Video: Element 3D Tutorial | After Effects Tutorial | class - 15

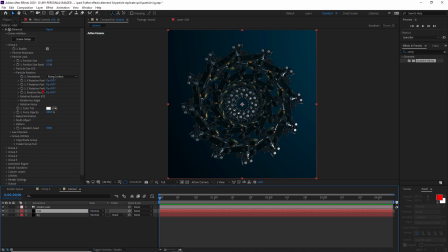[4:05]
Okay, so now go to this Element 3D, and now we have this particle rotation panel, Y rotation part. So if you increase the Y rotation, you can exactly see the magic is happening here. Guys, I hope you really love this video now, and if you really love this video, don't forget to subscribe, guys.
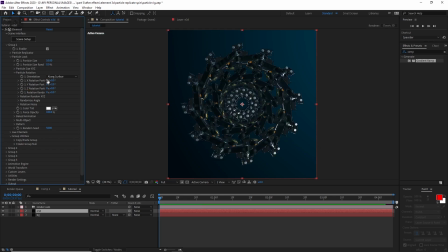[4:22]
Please do subscribe, like, comment and share always. And now we have to make some animations. So just make the keyframes here on the first frame. Now here press U, so get the first keyframe here. Now go to the middle of this frame, like 2 seconds,
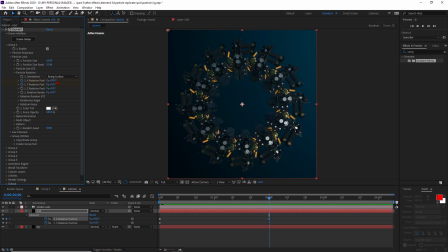[4:34]
and now here let's make it to 90 for the first one, and this one like Y rotations, let's make it to 1. Okay, so now and go to the last keyframe and let's make it to 0 back, and make the 1 also become a 0. Now make sure each and every keyframe should be the first keyframe and the last keyframe should be same.
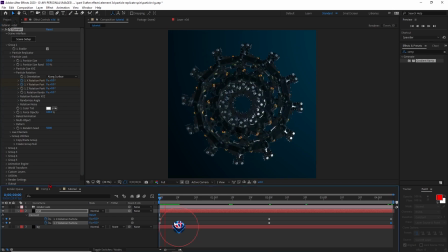[4:54]
Then the loop effect will be continuing. So let's see how it will look like. See, the animation looks so amazing. Now if you notice, the animation is coming here and it's become some jerk. See, this area is a little bit jerky.
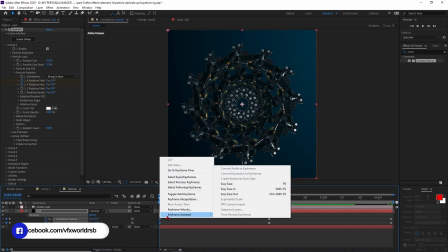[5:06]
So how you can fix this? Select these two keyframes, right click keyframe assistance and make it to easy ease out, and select this one,
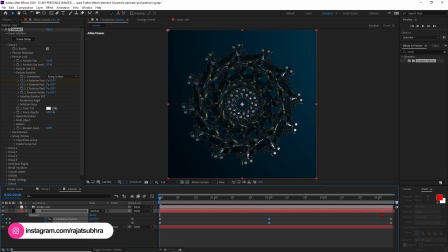[5:13]
simply right click and keyframe and make it to easy ease, and select these two and keyframe assistance and make it to easy ease in. So now when you play this, it will become stop smoothly, something like that, and it's back.
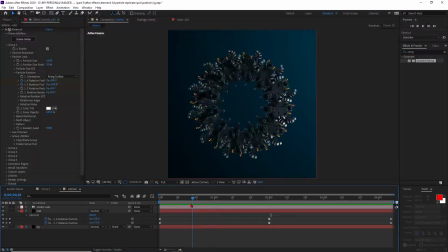[5:25]
So it looks so realistic, nice. And now we have to do a lot of stuff. Now as I remember, I already make an auxiliary animations from here. So let's go to the auxiliary animation channel 1, and from the channel 1 you have find this many options like CH positions.
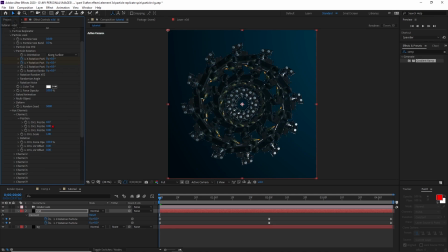[5:39]
If you change the positions here, this area is exactly animated separately. So in this case I have only the rotations panel here. So in this Y axis I just want to rotate it to a little bit here. So if you want to rotate it anywhere, see, so let's make a keyframe on these two and make it to center here,
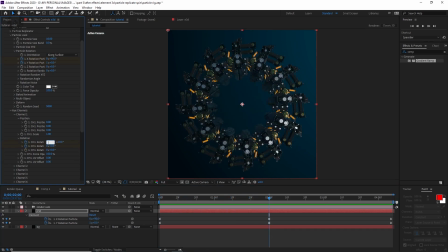[5:54]
and same like let's make it to 1 from here, and let's make it to -90 degrees. And this is, it looks so crazy. Whenever we'll do, the output will come different. You can play with this lot of stuff, and let's make it to 0 back. So let's play it again.
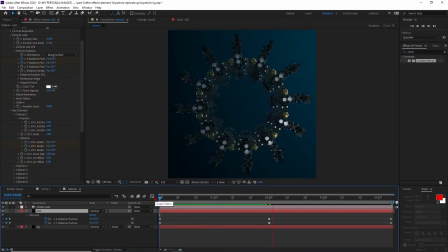[6:09]
Let's see how it's look like. See, wow, it's looks so amazing. Every time you can do whatever you want to do. Now the basic funniest part is, if you want to go to the scene setup and if you want to change anything,
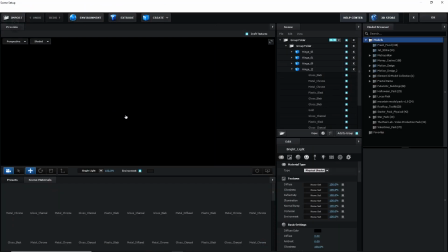[6:22]
the entire output will be affected and the entire output will be changed automatically.
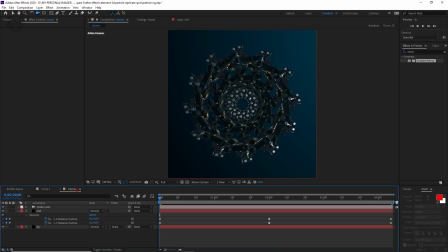[6:26]
Now let me show you the exact comp, how I did the all the parts and all, then you can understand it completely. Now the basic animation and basic process is same as I shown you. Let's go to my original comp.
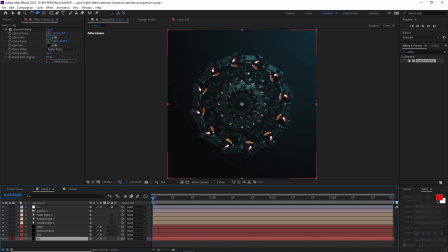[6:36]
So this is my original comp. This is my BG layer and this is my main element 3D layer, which is this one.
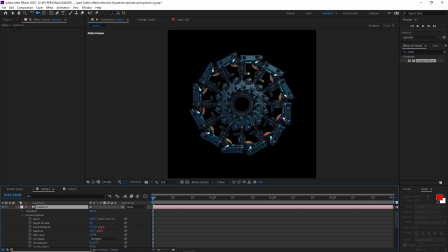[6:41]
I just turn off the motion blur here and let's turn off the camera depth of field. So just turn off the depth of field, and this animation is exactly same like this before.
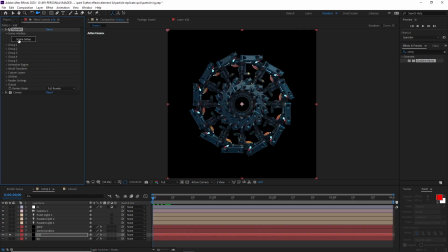[6:49]
So if I open this element 3D from the scene setup, you can exactly see all the processes same.
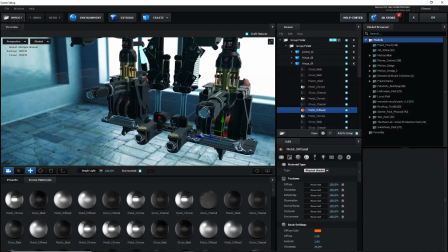[6:53]
Now see, in this scene setup I have added this many parts particles here, and if I turn this element off, you can exactly see how it's look like.
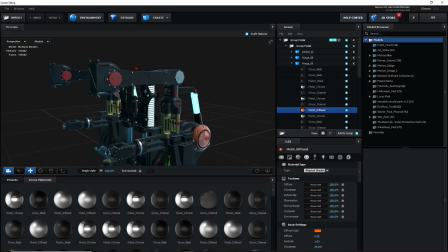[7:00]
Now I have changed some colors corrections, I have added some textures here.
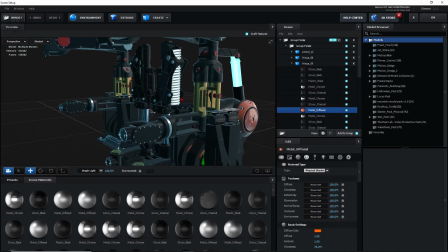[7:03]
See, these textures are different so that the reflection will not getting properly, it will become some rusty kind of thing, and that's it.
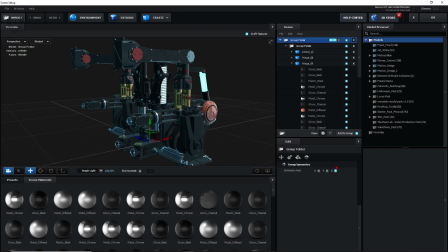[7:09]
And the process is exactly same, like we have to make it to like symmetrical in z-axis and then just press OK.
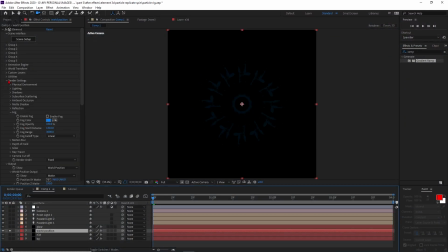[7:15]
And after that, this one is basically for world position. Now let me show you what exactly it will do when you turn this both on. Let's turn off and on, then you can understand what exactly it is.
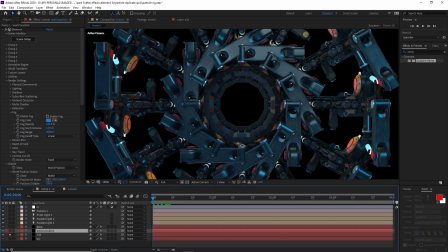[7:25]
So if I turn it off, you can exactly see some depth is not here right now, and if I turn this on, you can see some blue foggy depth is it will be come here.
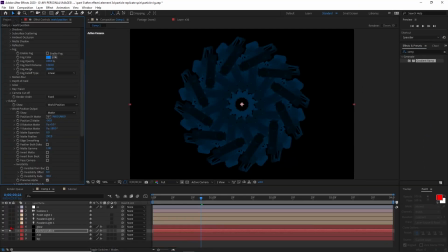[7:32]
So it's basically from world positions. Okay, so now let's turn this off and let's see how it will look like. After that we have added some glow here. See, this is the glow layers are separated, same.
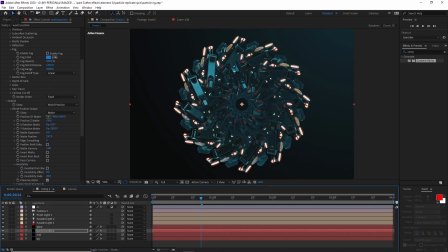[7:41]
I duplicate this and let's make it to illumination part and make it to glow, and some parallel lights that I have added to make some amazing lighting setups and all. And then the basic color corrections, if I make it turn it off, it looks so weird, and when I turn this on, the exact output will look like this.
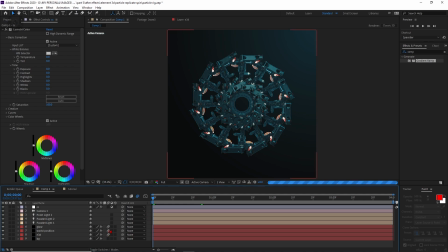[7:57]
And after that I have just turned this on my motion blurs, because whenever the output will start animating, the motion blur should be most part important part of this tutorial.
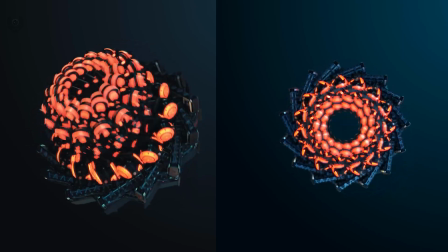[8:05]
So guys, this is it for today. I'm just trying to recreate that from the original post from our Andrew Kramer Video Copilot Instagram post, and I tried my level best.